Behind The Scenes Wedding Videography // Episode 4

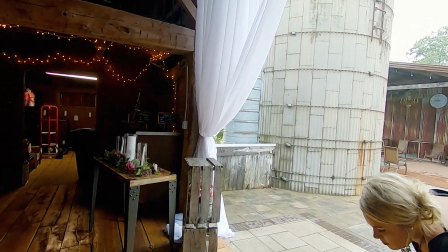[4:06]
However, I was able to use the first few seconds before she walked in front of it and it worked out just fine.
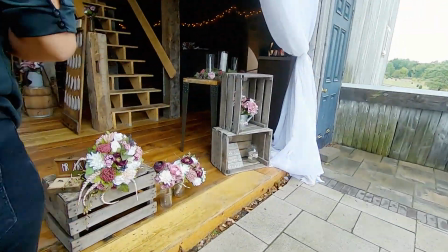[4:11]
And then we went from there to getting staging shots of the rings with the bouquet and the flowers and stuff.
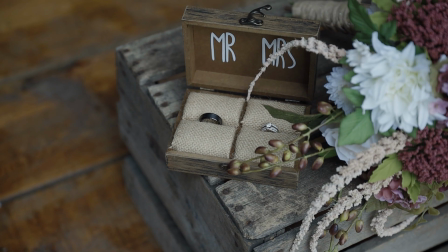[4:17]
Again, the photographer set this all up. I tend to let the photographer set up most of the stuff because one, they have an eye for it, more than I do at least.
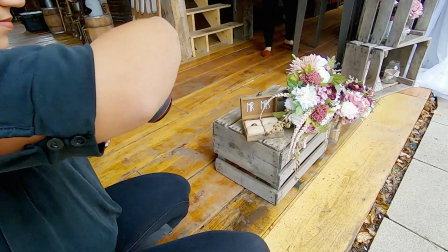[4:25]
Two, they're really good at it because they do it all the time. And three, it makes my life easier so I don't have to do as much.
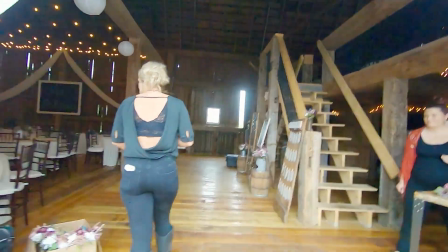[4:31]
And that's not the main reason, but she did set it up to look really nice and I ended up getting a shot of it, which worked out pretty well.
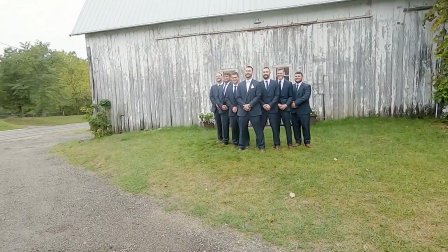[4:37]
And then they wanted to go get the guys, get the photos of them, get them all done while the bride was still getting ready.
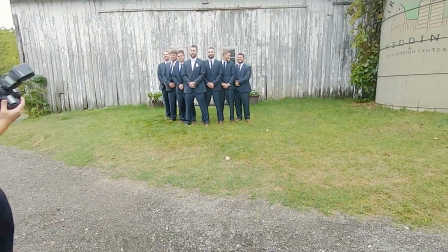[4:43]
So we took them outside in front of the barn and put them together, you know, got the typical shots, got the one-on-ones,
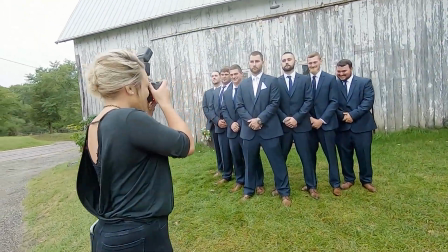[4:49]
got the fun things, the funny shots, the manly, fun, cool, whatever shots.
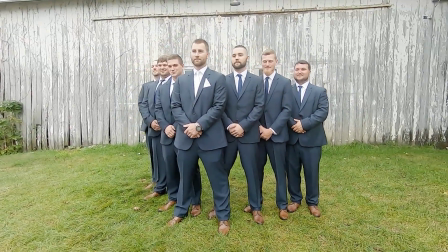[4:55]
But that's kind of all that's going on here.
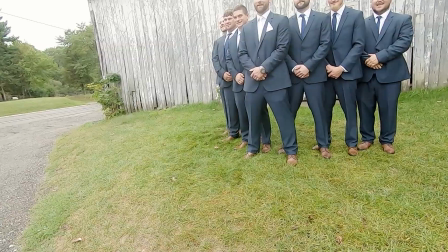[5:00]
for the most part, I will usually let the photographers stage the guys or the girls, whoever, whenever we're doing photos, they'll stage whatever way they want.
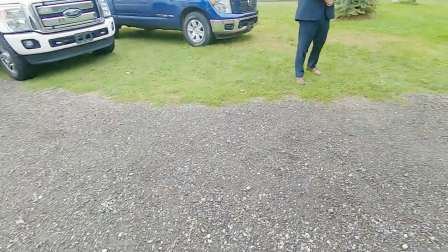[5:08]
I'll get what I need. And then after the photographer is done or in the middle, I will ask if I can stage them to do a few things because I really prefer movement shots,
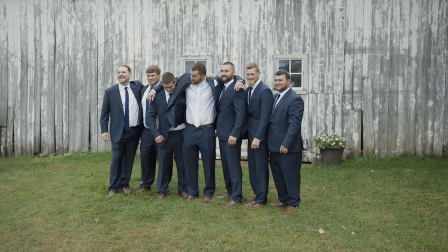[5:17]
more dynamic shots rather than stage shots because they look a lot better in video.
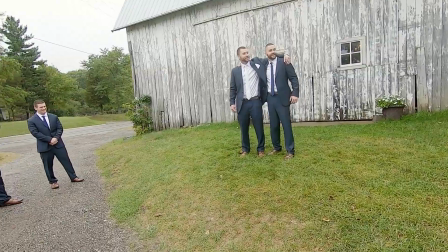[5:22]
And that's just kind of how I go about my day with getting these stage shots because I'm not a big fan of, you know, looking at somebody stand still in a video clip.
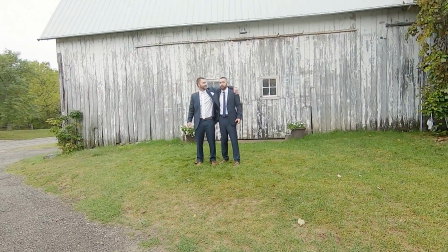[5:30]
It just doesn't look fun. So having them walk, high five, shake hands, move, whatever, looks a lot better than just standing still.
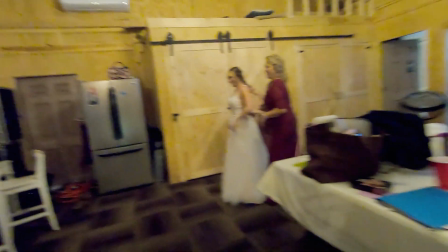[5:38]
But once she got her stuff on, I was allowed in there and they let me in before the mother started actually,
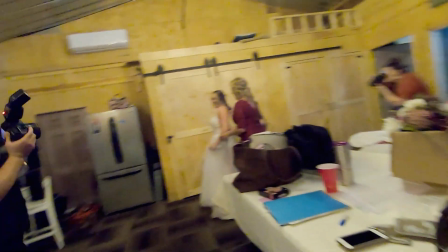[5:45]
you know, putting the dress together and buttoning it up or whatever the dress may have. So then I went in, got my shots, we staged some stuff.
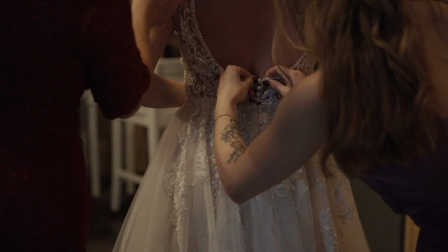[5:52]
I got some shots of the bride's mom, you know, buttoning up the dress, zipping it up, along with I think the maid of honor or her sister, one of the two.
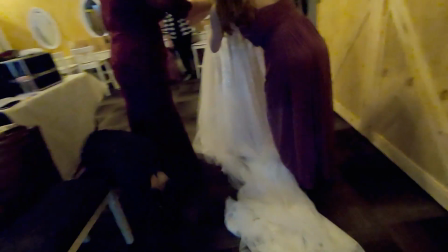[6:00]
But I got some shots of that, you know, some far or some close-ups and some wide shots of it, just to have a little bit of everything.
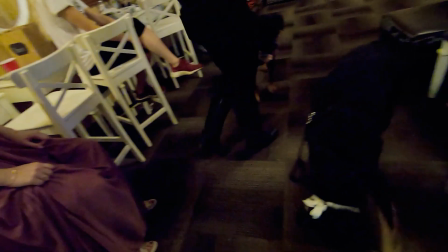[6:07]
One thing I learned is that the bride and groom love their dogs a lot. They're very dog people, just like me.
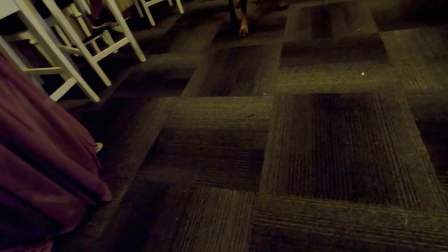[6:14]
So I had to get some shots of the dog. I definitely got some shots of the dog right here. And then behind me, one of the dogs was actually looking at itself in the mirror.
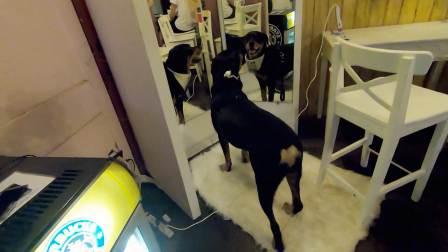[6:23]
And I thought that was pretty funny. It's like I did find it. The dog's super cute looking at herself in the mirror, or him.
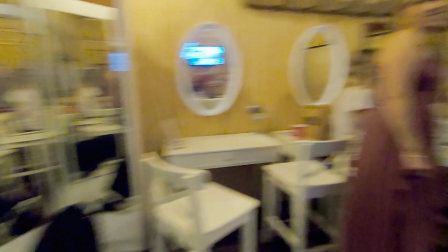[6:28]
I don't remember what it was. But it was a cool shot and she liked it. I put it in the video because why not?
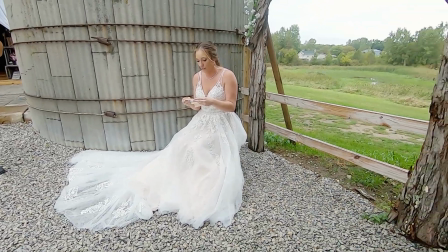[6:34]
And then this part was pretty rough for me because I did not have a chance to mic her up or anything.
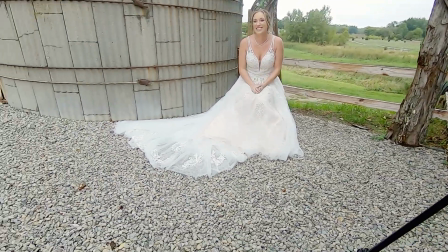[6:39]
So all I had was a microphone under her chair and then also the mic on my camera.
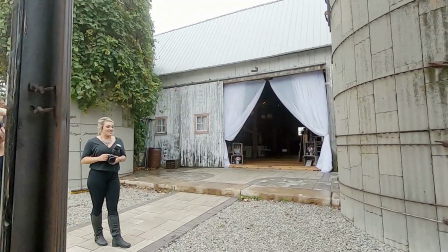[6:43]
She was doing a letter reading that I wanted to use in the video, but I ended up not because there was way too much car noise and wind noise.
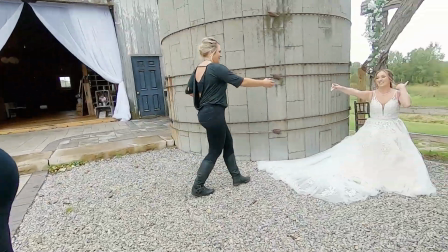[6:50]
We were planning on redoing the voice later on in the day, but we totally missed out on that.
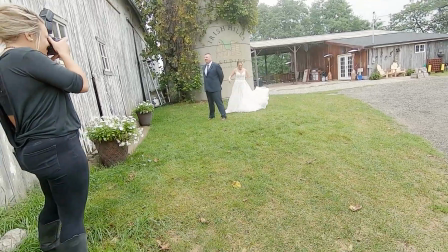[6:57]
It was a pretty busy day, so we just didn't get to it. And then here is the first look with her dad. I had a camera set up to the right, and then I was on my gimbal with a close-up.
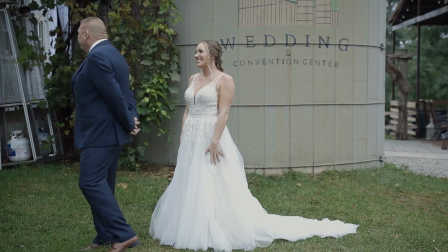[7:05]
I usually set this up very generally because it's not something I spend a lot of time on in the video.
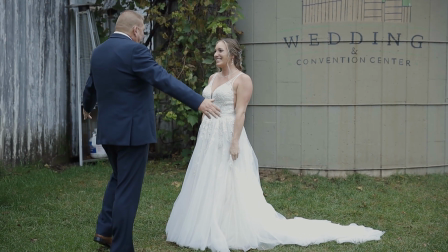[7:10]
I do try to put in the reaction in the walk-up,
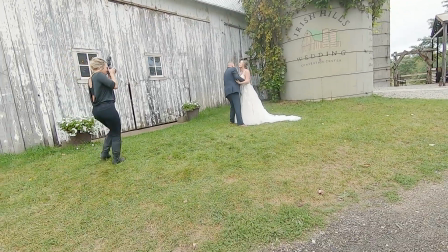[7:13]
but I don't try to make it very long because especially if the bride and groom are doing their own first look, I want that to be the most important thing in the video.
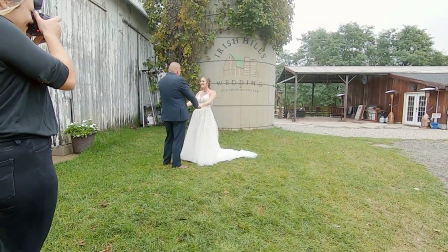[7:21]
So I will focus a lot more on the actual shots of that. So this in the video probably lasted for maybe 15 seconds.
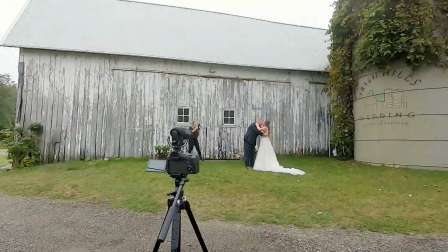[7:29]
If the bride and groom do their own, it usually lasts for a whole minute or so just to show the whole moment.
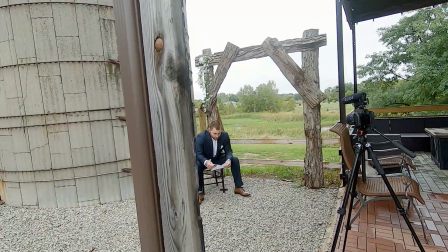[7:35]
And I didn't have time to listen to the recording from when we did the letter reading for the bride, so I ended up doing the same thing for the groom.
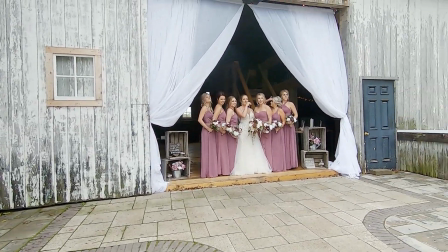[7:44]
And now we're on to the girls doing some stage shots before we do the first look with the bride and the groom.
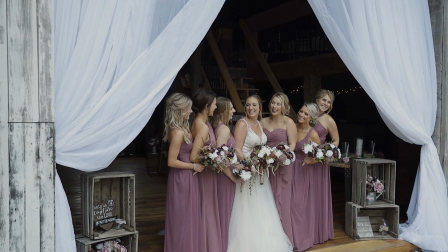[7:49]
Again, same thing as with the guys. I let the photographer do her thing, and then I get the shots I need.
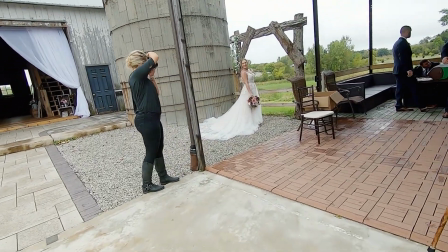[7:54]
More dynamic, more fun, more movement. And of course, we have to get a shot or many shots of the bride by herself in her dress.
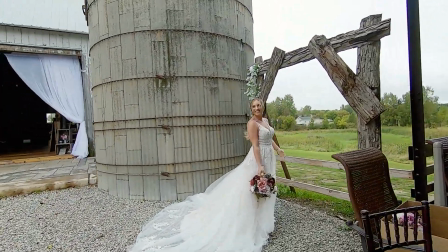[8:02]
I use this usually for the reveal shot of her in her dress. Works out pretty well.
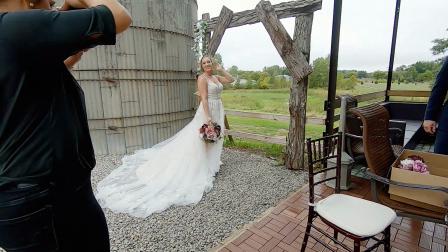[8:07]
You can get this shot literally any time of the day you want, and it would still work to put in as the reveal shot.